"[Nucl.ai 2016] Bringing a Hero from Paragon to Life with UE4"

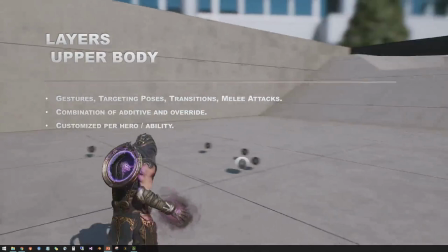1734s
We use it for gestures, targeting poses, transitions,
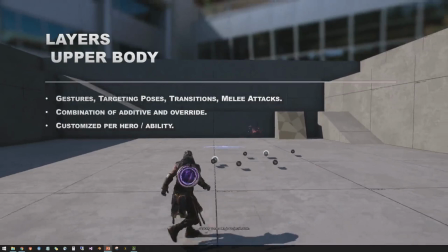1738s
some of the attacks. and it's a combination of additive and override animations but it's highly customized.
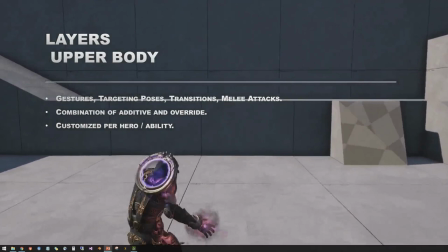1745s
Every hero will have a different setup and within a hero every ability will have a different setup.
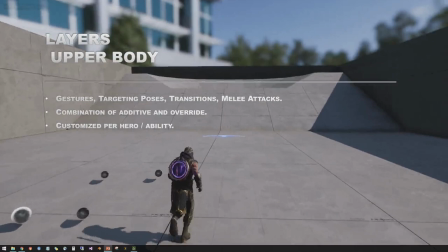1751s
And the setup is basically which bones are affected by how much from either the additive, the override or both.
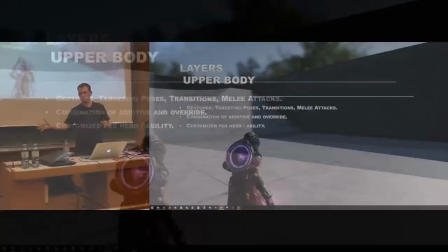1758s
So here we see we have an intro where he puts his hand on the side and then he's just holding a static pose at this point.
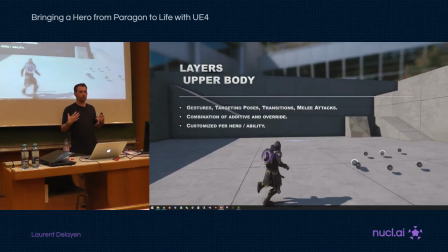1765s
And it's a combination of an additive so we still retain some of the motion of the locomotion.
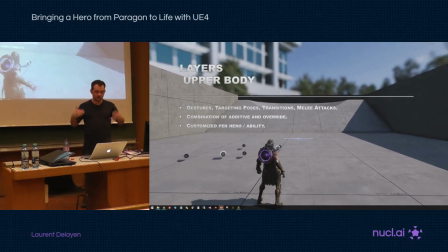1771s
If we just stamped an upper body pose, it would be completely stiff.
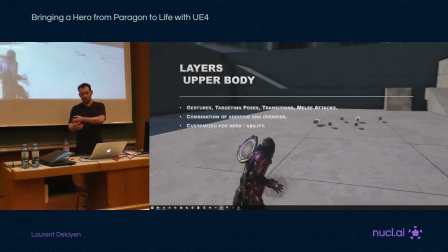1775s
So we still have that motion, but we have a little bit of override so we can maintain the shape of the arm and in the hand exactly.
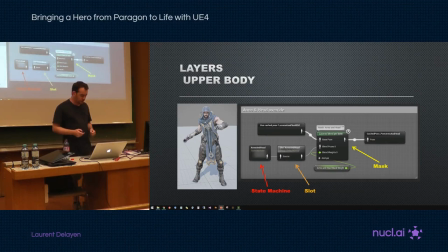1784s
So this is what a typical layer looks like. So we have our static pose that we're playing on the left, and then we have a node that describes a mask. So again, which bones are affected and how. And then we can feed two things to The first one is a state machine in red,
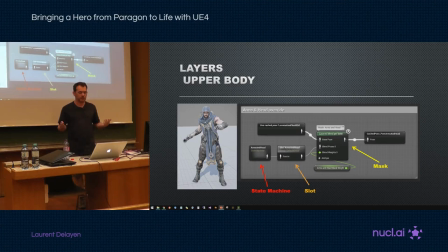1800s
and we do this because animators will usually plug these very easily. So we have a bunch of pre-made flags that they can use, and they know when an ability is being targeted, when it's active, deactivated, and so on.
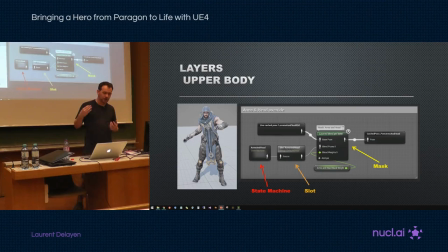1814s
So they can do very simple intro, loop, outro type animations, and just plug them into that state machine very quickly. The next node, the slot in orange, is when we want to push animation from gameplay.
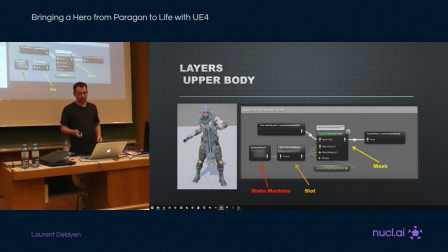1828s
So usually when gameplay depends on timing and we have very special scripted animations, we'll push them there from gameplay.
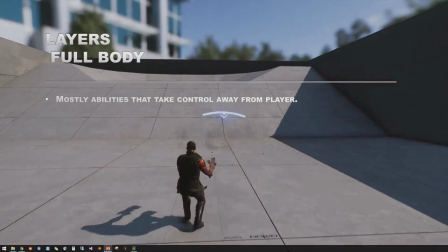1835s
The next set of layers are full body.
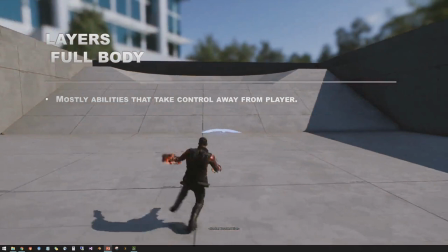1839s
And these are typically when we take control away from the player, so a jump here or when we have casting animations or animations that connect multiple players with each other.
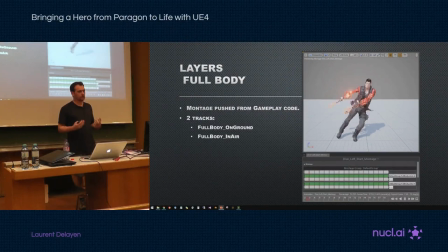1848s
This one is pushed from gameplay onto our layers. So we see the animation here. We have a special asset called a montage for that. And here we see that we have two tracks. One is full body on the ground and one is full body in the air. And so the idea here is that at the end of his jump, he's going to land on the ground.
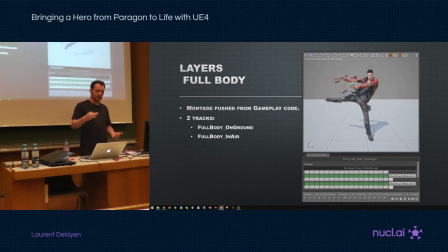1867s
That looks great when he's actually on the ground, but if he's in the air, we have an alternate animation that blends into a falling animation instead. So we define a bunch of layers that way and then when designers and animators work on these abilities they just pick the one that they want.
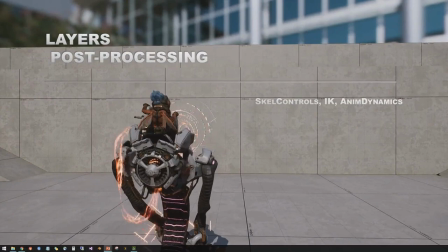1883s
The final layer is post-processing. So that's where we do a lot of space switching, correctives, IK, physics.
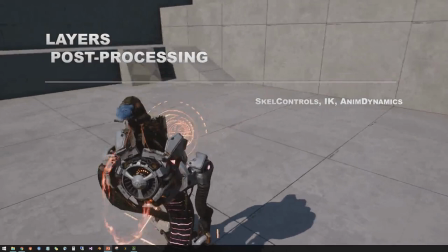1891s
We see here the little goblin is in the space of the shoulders
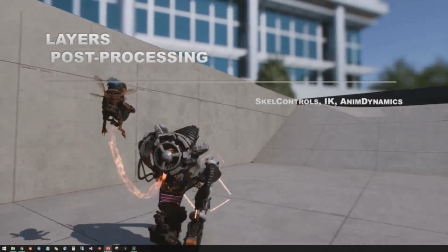1896s
of the robot and then when he flies away he switches space and becomes independent.
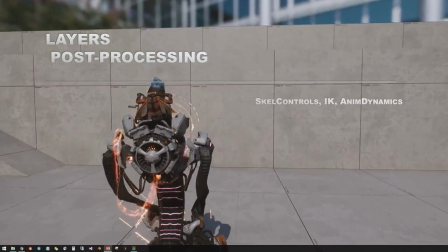1902s
His right hand is free, and then when he flies, becomes IK to the crank. The robot also is IK to the gun.
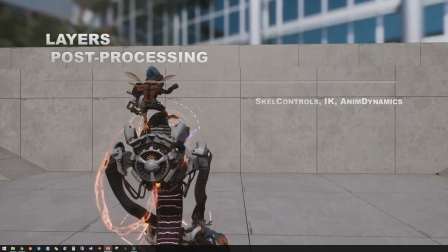1909s
His hands, he transforms. You see the wires hanging have physics. So we have a lot of building blocks.
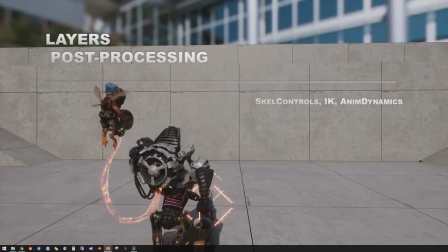1917s
This is more like a full-time, like real-time rig functionality.
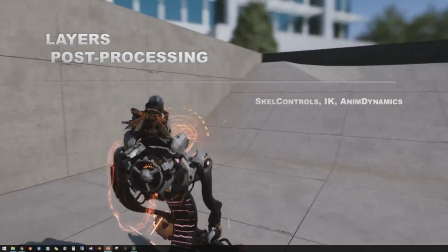1921s
And so every hero will be very different, and we'll piece these depending on the states and the needs that they have.
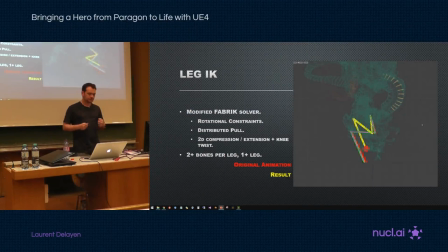1930s
Also, in post-processing is where we realign our legs to our IK targets. And we created a new node to support any number of bones into a leg. We used to do only two bones, and then we had a lot of heroes that needed at least three. So we started with a fabric solver.
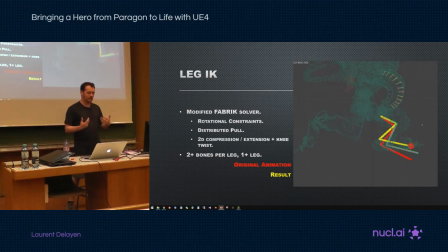1950s
If you don't know about it, it's easily findable on the internet. But we needed to modify it heavily for our needs. The first thing that we did was to add rotational constraints. Fabric is great about reaching targets but it also breaks your pose and we'd rather
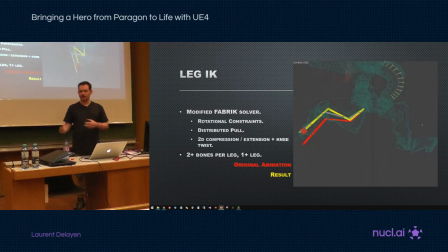1968s
have a leg that looks like a leg even if you don't reach your targets than reaching your target and then looking all broken. The second thing we did is distributed pool.